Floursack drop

Okay, so now we're going to start with two new tests. I'll introduce one today and the second one next session. Still continuing with this idea of spacing and pushing the use of spacing to really think about weight. With this idea, we'll be doing a flour sack, a falling flour sack that just falls straight down, hits the ground, and a falling leaf that goes down slowly, right? So really dealing with the idea of heavy and light, with the thought that maybe the ball bounces we already have done now were like a middle weight thing. So we'll start with the flour sack. Like I said, the next session I'll introduce the leaf test. So what we're gonna have happen is now a flour sack, a heavy object's gonna fall and hit the ground. And really it's just a simple adjustment of your timing chart, right? Your use of spacing, that idea of the acceleration rate that's going to change. So first you're going to start with a flour sack hanging.
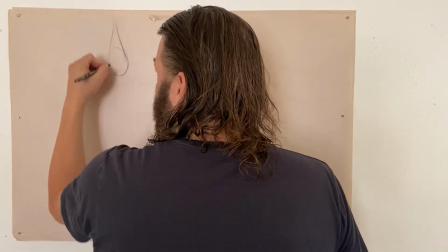And with this idea of weight, a few things are going to really play a part.
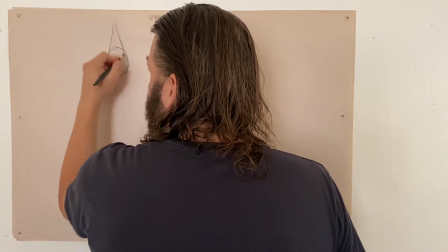They all have to come together to create a feeling of weight.
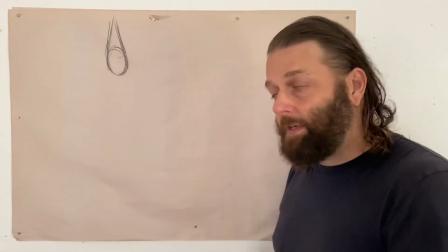That is obviously, like I already said, your spacing, your timing chart you're going to use, but also the drawings, right?
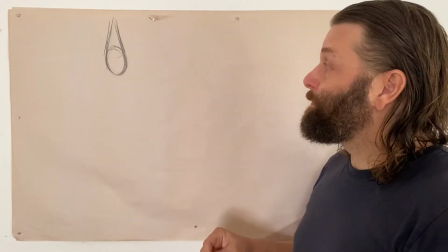So this first drawing is really key. And then it has to feel heavy.
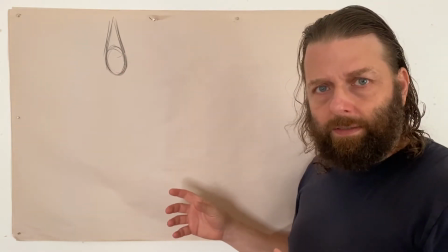And then when it hits the ground, it's going to do, and this is a very important aspect to animation, one of the main principles of animation, it's going to do what's called follow through.
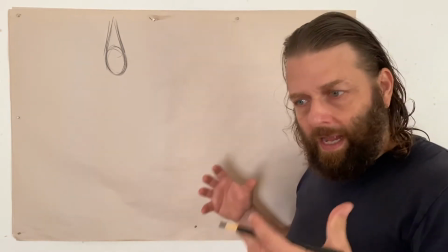And that's the simple idea of a heavy object can't just stop dead, right?
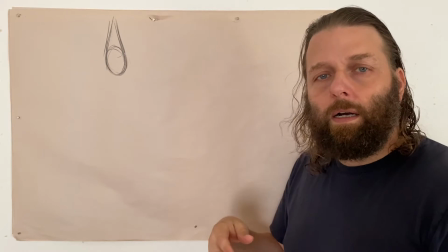There's going to be some aspect of follow through when the object tries to stop.
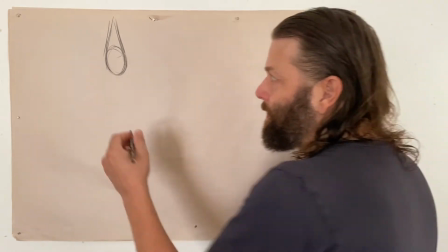And I'll talk about that in more detail shortly. So first, start by getting this really heavy flour sack.
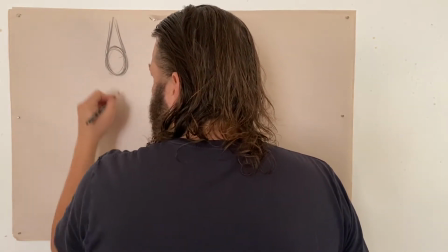And you want to think in terms of a simple idea of construction for your flour sack. This will help you in drawing it from various angles.
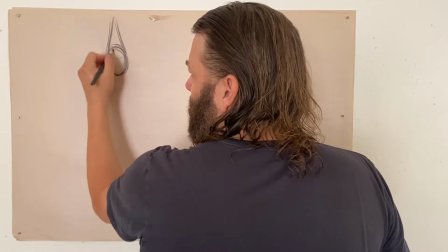So when you first start thinking of it, if you look what I'm doing, I'm drawing a mass, essentially what looks like a stretched ball, right?
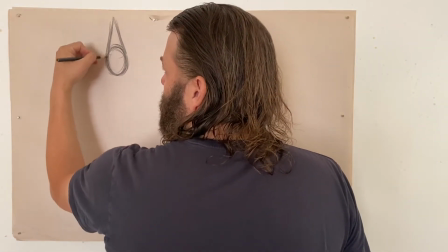And then from that, pulling these straight lines up. This is really the kind of functional shape of the flour sack.
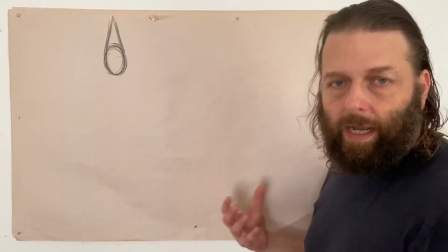We'll add a few more details so it looks more like a actual flour sack as opposed to I guess
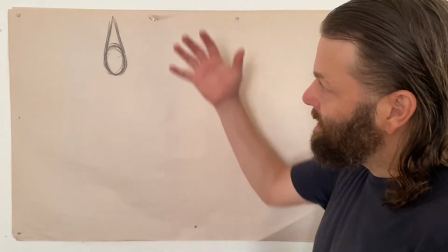a teardrop or whatever you want to call this. But this is really the thing we're going to be animating on the way down.
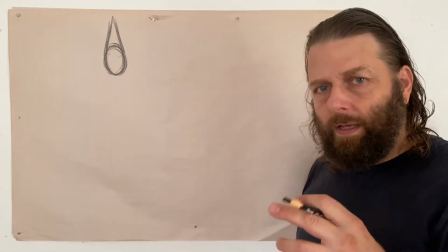Such a key aspect of animation is understanding things as forms, as objects, so that you can turn them in space.
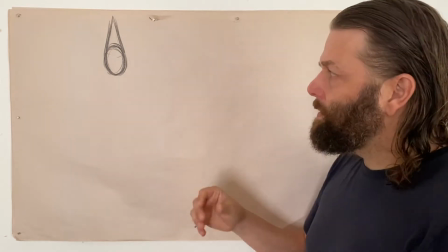And that's what we're doing.
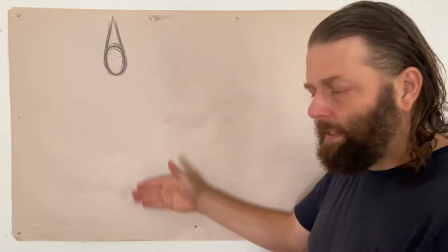So right now it might not be obvious that it's important, but especially when you get down to the follow through the bottom section of the test, it'll be, I think, a little more clear.
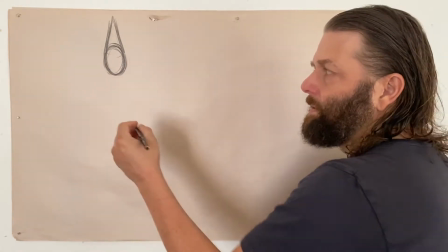So when you design your flour sack, think of it this way, right? So that it is a mass like this.
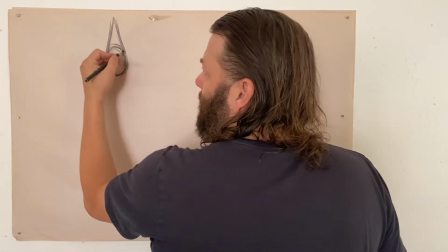You can argue or imagine it as the flour, and then these lines coming up, and they're totally straight.
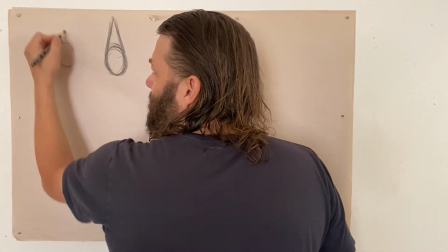What you don't want to do is bow them out where they look relaxed.
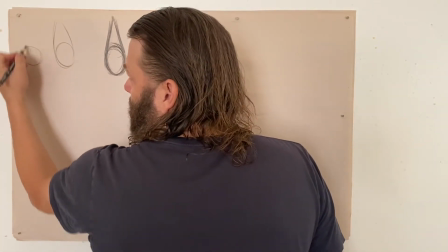It won't look heavy, or the opposite, kind of bring them in so it looks more like a water drop or something.
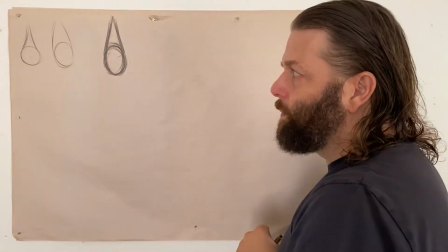Either of these will not contain the same weight as this does.
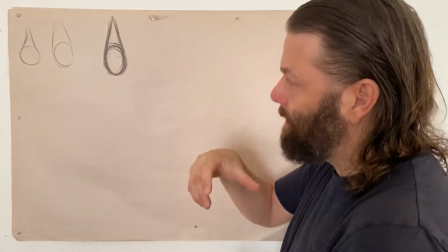So just think of like as this mass, like I said, holding it down, and then two now very tight
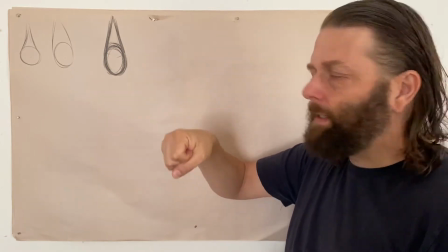cords, if you want to call it, if you think of like a shopping bag here, pulling to what's holding it.
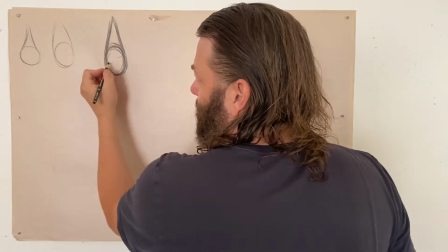Now the details I'll give it to make it feel like like I said, a flour sack is just this little bit of this other hanging corner here,
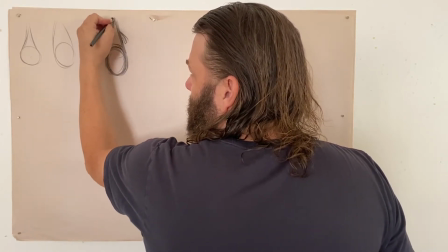like this, and then the little corner here. Now you can imagine this hanging on a pin or something.
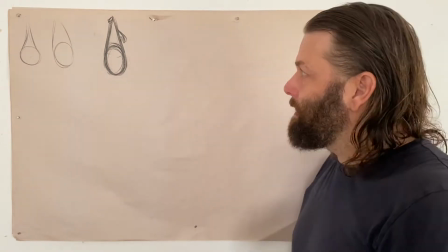That doesn't matter. Don't overthink this. It's going to fall. It doesn't have to have a reason for falling.
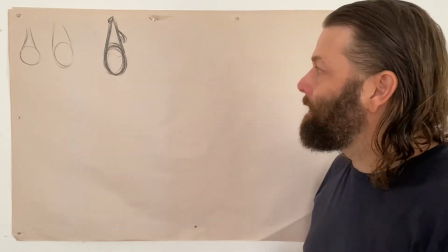It's not about setting up something unwinding. Don't get into any of that. I really just want to see a very simple use of the fall.
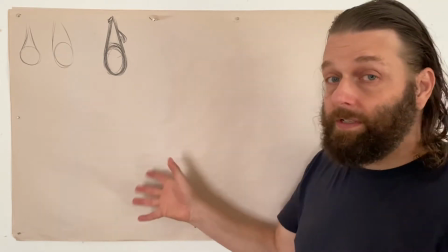So it's just simply going to fall.
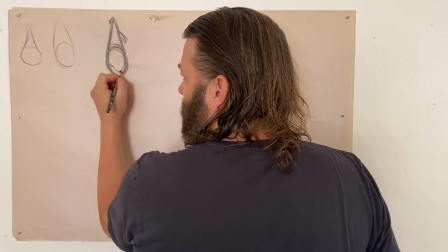And I'll add the little seam and corners here that gives a little bit of sense of overlap, depth, wraparound, and so forth.
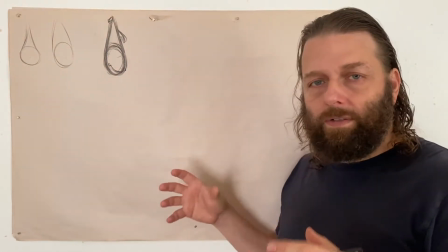So now it looks like kind of a cartoony, and I should also mention there is this tradition of the flour sack in animation tests as well.
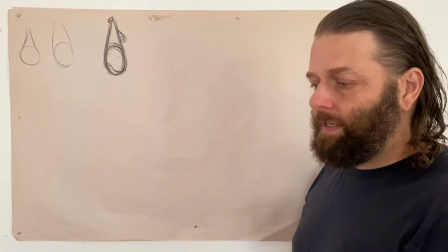If you have the illusion of life, you'll see a certain page of just different images of flour sacks acting.
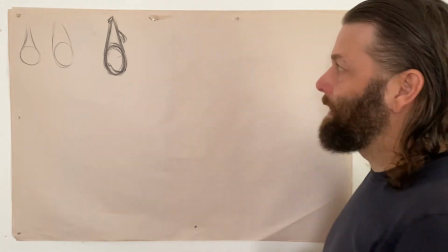So yeah, there is a history of the flour sack. This is not in any way random.
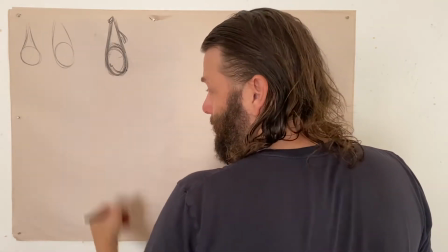Okay, and then so once you have that drawing, then it's going to fall, hit the ground. So timing chart.
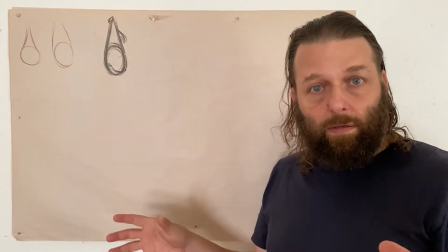So as I've said to many of you, hopefully all of you at this point in the crits, the dynamic
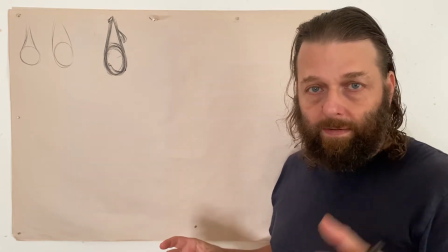idea, what makes the slow and slow out work, what makes the slow part and the fast part feel both slow and fast,
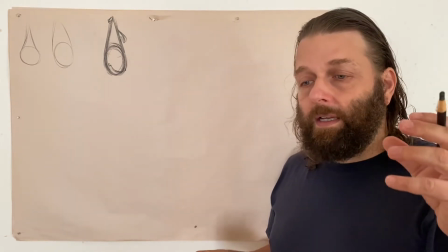is the relationship to one another, right? So with the ball bounces, it was the slow that made the fast active, and likewise the fast that made the slow active.
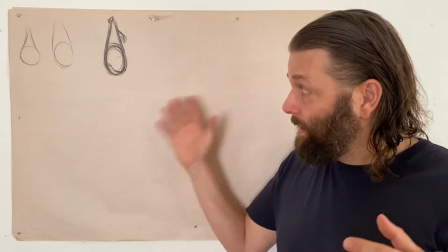It's still going to be the case here. So just both with this heavy object and also with the light object of the leaf,
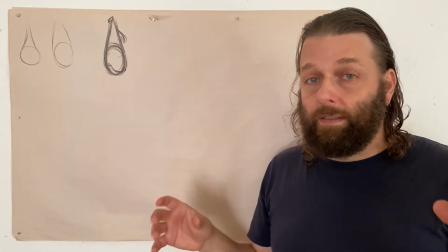they both require a very clear distinction and a dynamic between your slow and the fast.
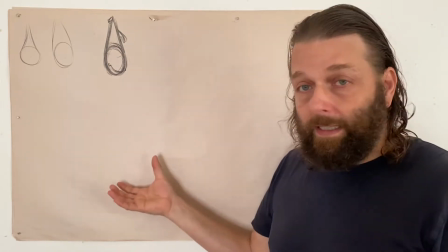Obviously, the fast is going to get kind of highlighted here or exaggerated, where on the leaf, the slow is what gets exaggerated.
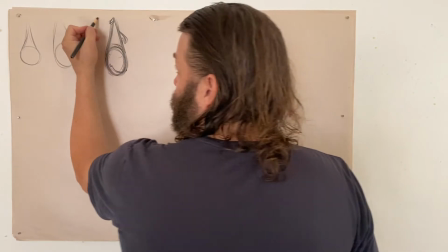But they still need each other for it to work. So while you certainly will get very fast down here, when you think about the timing chart,
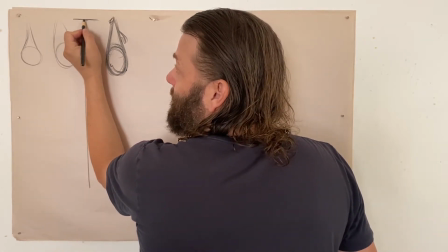right, you still need that one drawing just, and probably more than one drawing just right there.
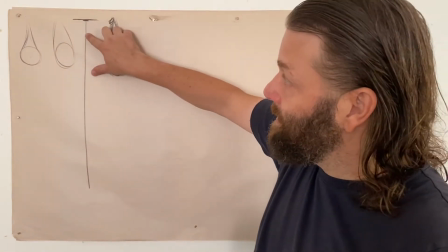So if you first start it down here, if you start your first drawing here, no matter how fast you get down here, this will never seem fast enough.
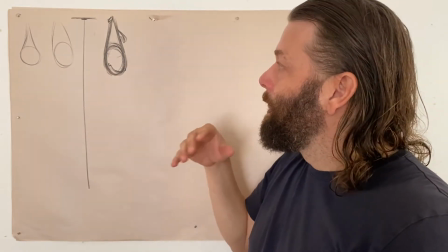It'll just feel like it goes like that. There'll be no sense of weight. Really what you want is the feeling of acceleration, right?
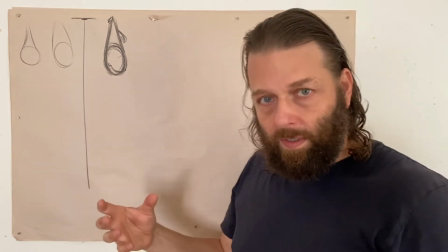That's what you need to make visible in your animation for the slow in, slow out to work. And that's why we have to see the slow.
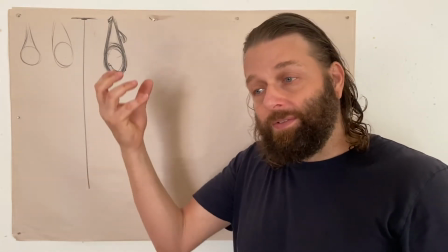So no matter how heavy the object, if we don't see the start of the slowness,
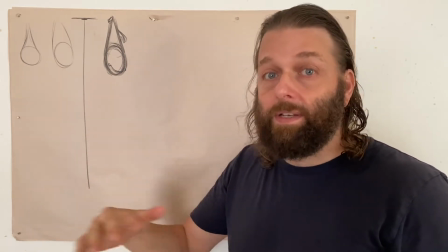we will never feel the acceleration or see the acceleration and therefore feel the weight, the fastness.
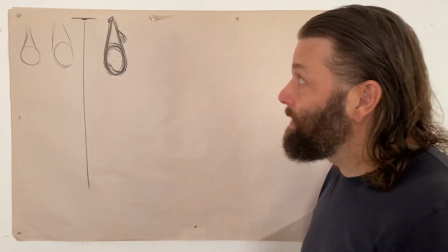They need both. And then at this point, it really is just a more accelerated, a more intense,
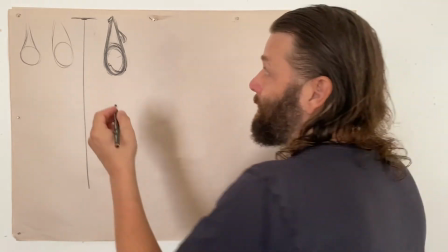a more intense acceleration rate.
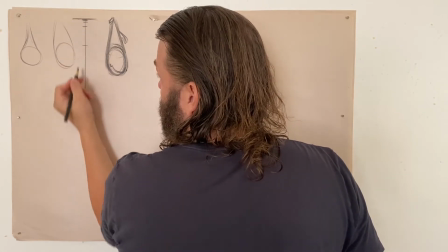So, but that idea of, so something like this, right, is what we're looking for.
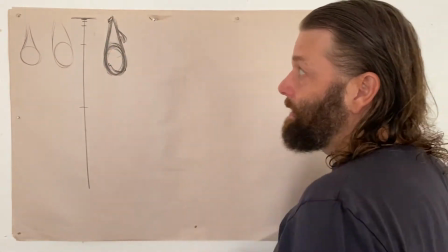The exact drawings doesn't count. Don't use this in any exactness. I'm just kind of making a more intense acceleration rate.
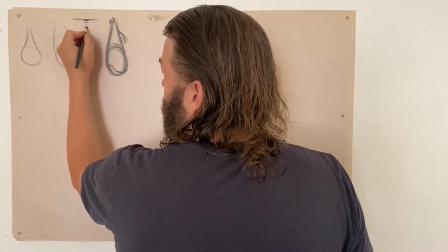And actually, looking at this a little further, I want to put that there, and maybe this one here.
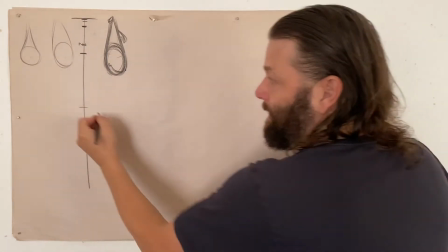That feels a little bit better. And then why not put this one down here, right?
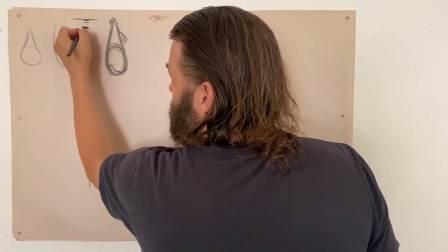So let's make this clear, the ones I intend. All right, but this is your slow.
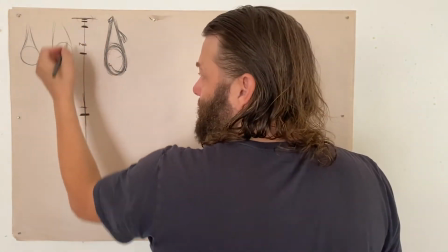It's not as many drawings as the ball bounce, but it still has a nice slow, and then this will be your fast, and this is where it'll hit the ground, all right?
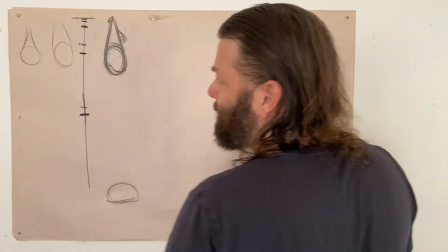And so forth. I'll draw that later. I want to talk about it further. So have that come down. Now, this is also something that
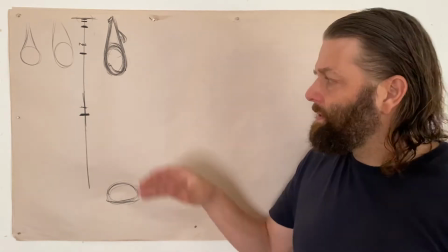I mentioned, I talked to a number of you about with ball bounces, is that so far we've been dealing with twos, right?
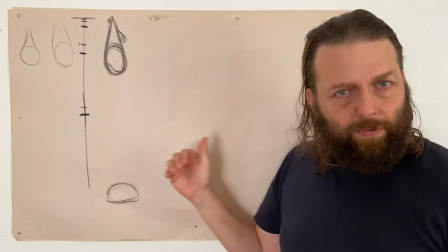Working in twos. And if you get too much spacing, if you try to get too fast, you get to what's called strobing.
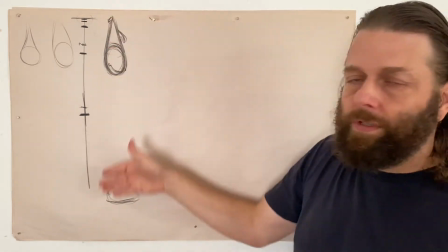And that's where this kind of the illusion, that persistence of vision idea that your eye,
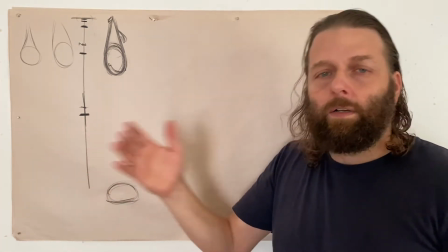we start to see an object continuously moving across the screen instead of a flashing bunch of drawings,
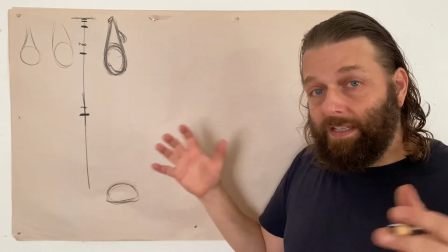that starts to break down if the spacing gets too much.
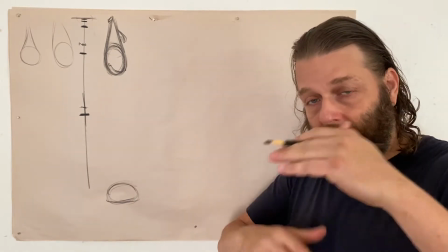And some of you with your ball bounces, if your fast was a little too fast, you start to get a little bit of strobing.
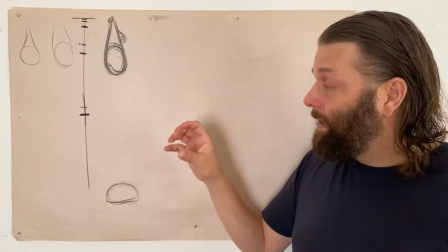In this case, because we have to go even faster than that, you'll have to do something else besides twos, and we're going to use ones.
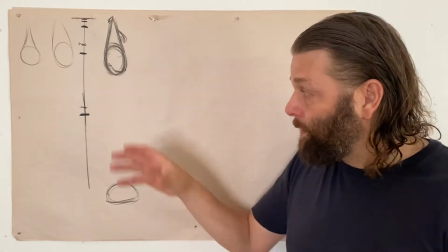But also we're going to do something like that is we're going to have to push our stretch even further,
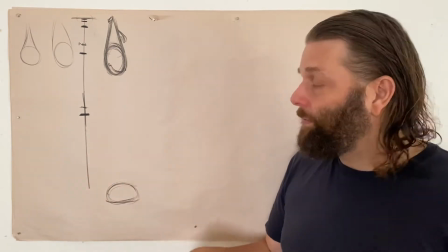really arguably even beyond the idea of what a stretch is, right? Into sort of more of what's like a smear.
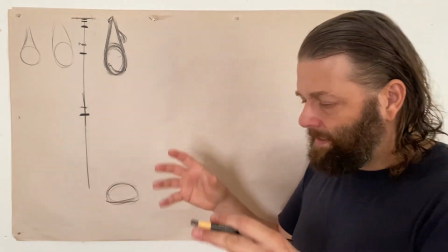Although it's that is its own. The smear is kind of even a further part of this.
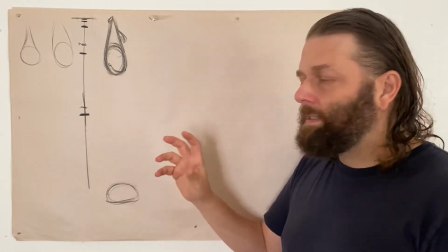I will sometimes call this an extreme stretch, but it is kind of basically a stretch entering the kind of concept of the smear.
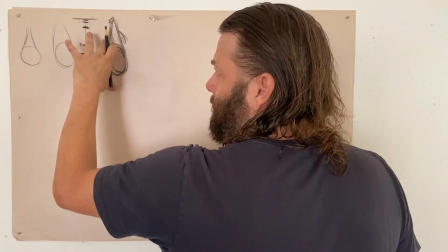So as this falls, right, it is just the whole object will start to fall, but then this last airborne drawing, right,
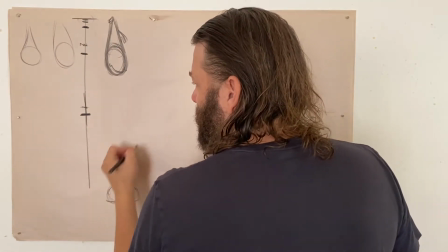is going to really need to be moving fast, right?